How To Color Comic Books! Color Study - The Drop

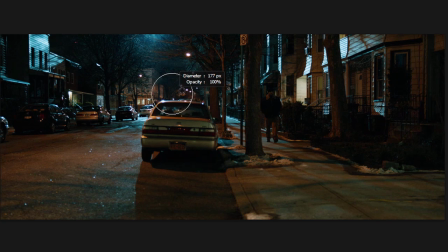4:07 This doesn't really do it justice, but you'll notice that in this, this is a good example of a cool light source with very warm shadows. So you've got this,
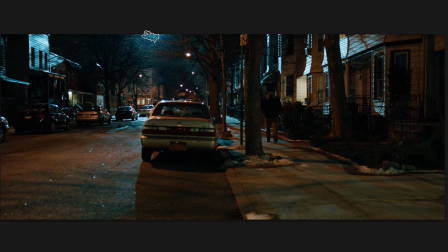4:20 light blue light coming from up here, but if you look at all these shadow colors, very brown. It's basically a blue and orange complementary scheme here.
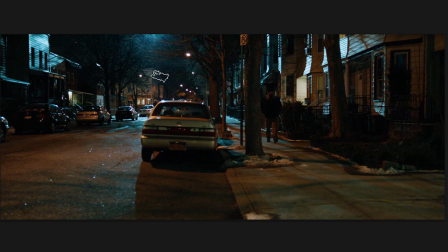4:35 So, and this can be cliche. There's a lot of movies that kind of use this combination. It just works. So, don't try to reinvent the wheel. Complementary color schemes work for a reason. They look good together.
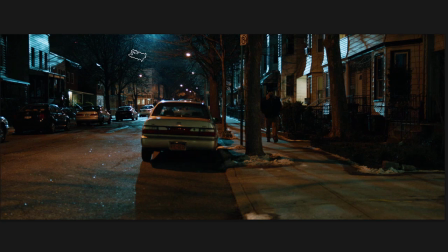4:49 And you can see this ties in pretty well with the color and context video I did in the course. This blue is pretty blue. You know, if I color pick that, it's very blue.
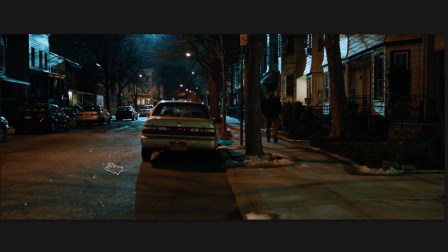5:03 But all of this stuff that really kind of reads as orange or a light orange is very gray, you know, but it looks orange against all of that blue light, you know. Another cool scene. This one was a little less obvious. This may have been a bad screenshot. But mainly, again, this character was painted in a blue light, you know,
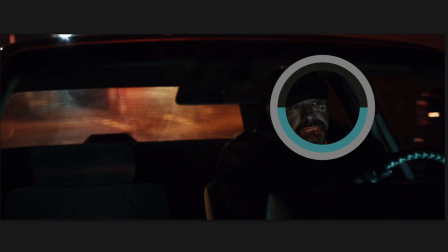5:30 like if you look at the light on the steering wheel and his face, you know, there's a kind of a blue tint to it. I think when I took this shot, he drove past the light, and it's not as obvious, but again,
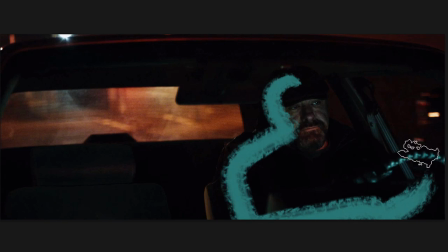5:42 basically you have a blue foreground here set against an orange, orange background. You know, it works.
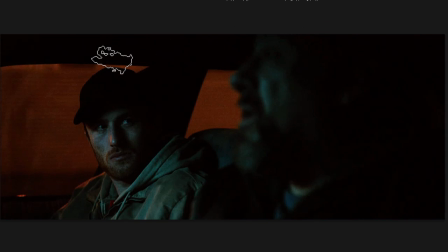5:57 Same thing here. It's even more obvious here. So you've got this definite orange, you know, background happening here, but all of their skin tones are very,
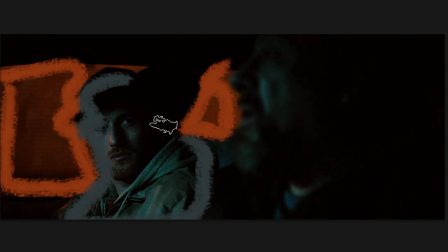6:09 very blue, you know, up in the front here, which just picking that color, it almost looks gray,
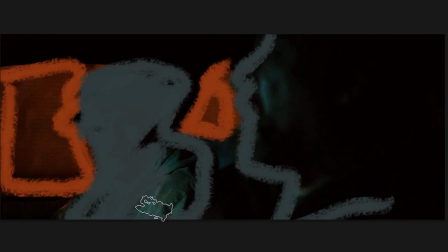6:16 but against that purple, it looks a little bit blue.
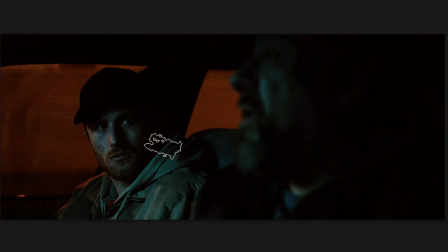6:22 And these are also complementary schemes tend to be used when there's a lot of tension. And this is a tense scene.
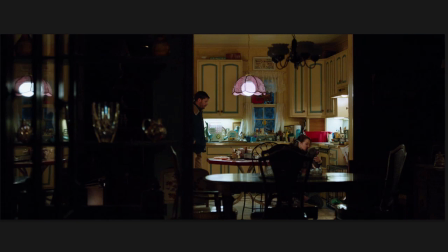6:28 I think I've got another example of that in a second. This one was funny to me. In the movie, it's panning across this scene, you know, going this direction.
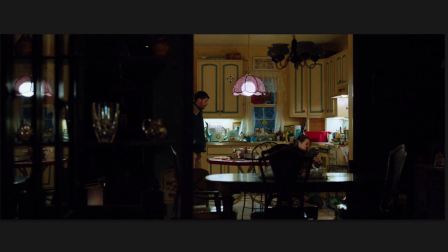6:45 And let me get where you can see this going this way. And you've got all of this yellow, you know, yellowish brown, orange through here. And so you could kind of lose the fact that the lead character, one of the lead characters, is actually right here.
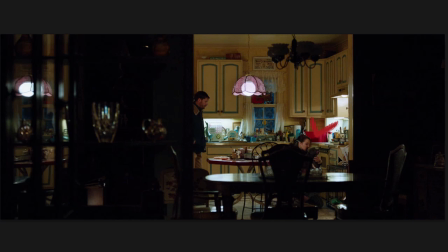7:03 But look what they did. They put this big red box, which really sticks out. So when you've got all this stuff going on in the panel and all this yellow, you know, your eye can't help but jump into that red box, and there's your character.
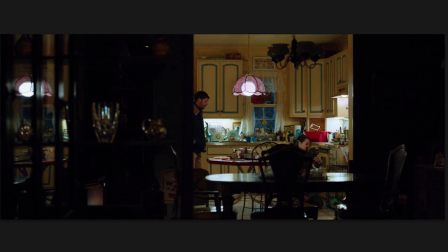7:16 So it's sort of drawing your eye in. That's another good example of using color to say, hey, look at this, something important is happening here.
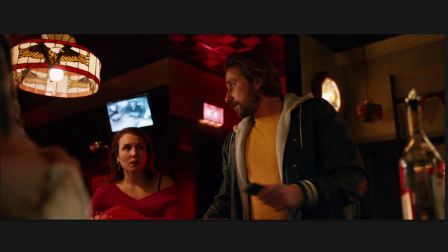7:26 So yeah, good example of that. And then lastly, it's really more of just a palette thing here. So this is the climax of the movie, basically. And you've got lots of red being used. I actually took a couple of shots, I think, from this scene.
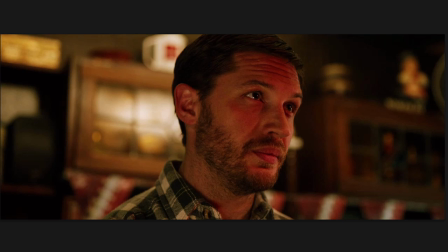7:45 You know, he's being lit with red, and it's good too to study these for things like learning the planes of the face. It's like, especially in this shot, you know, you've definitely got, here's red around here,
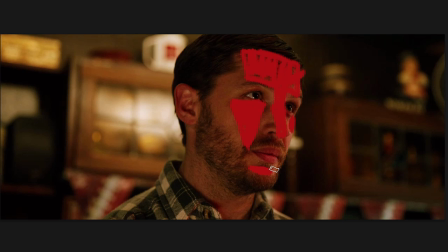8:02 red here, you know. I mean, that's basically a study of the planes of the face. If the light's coming from here, then there you go.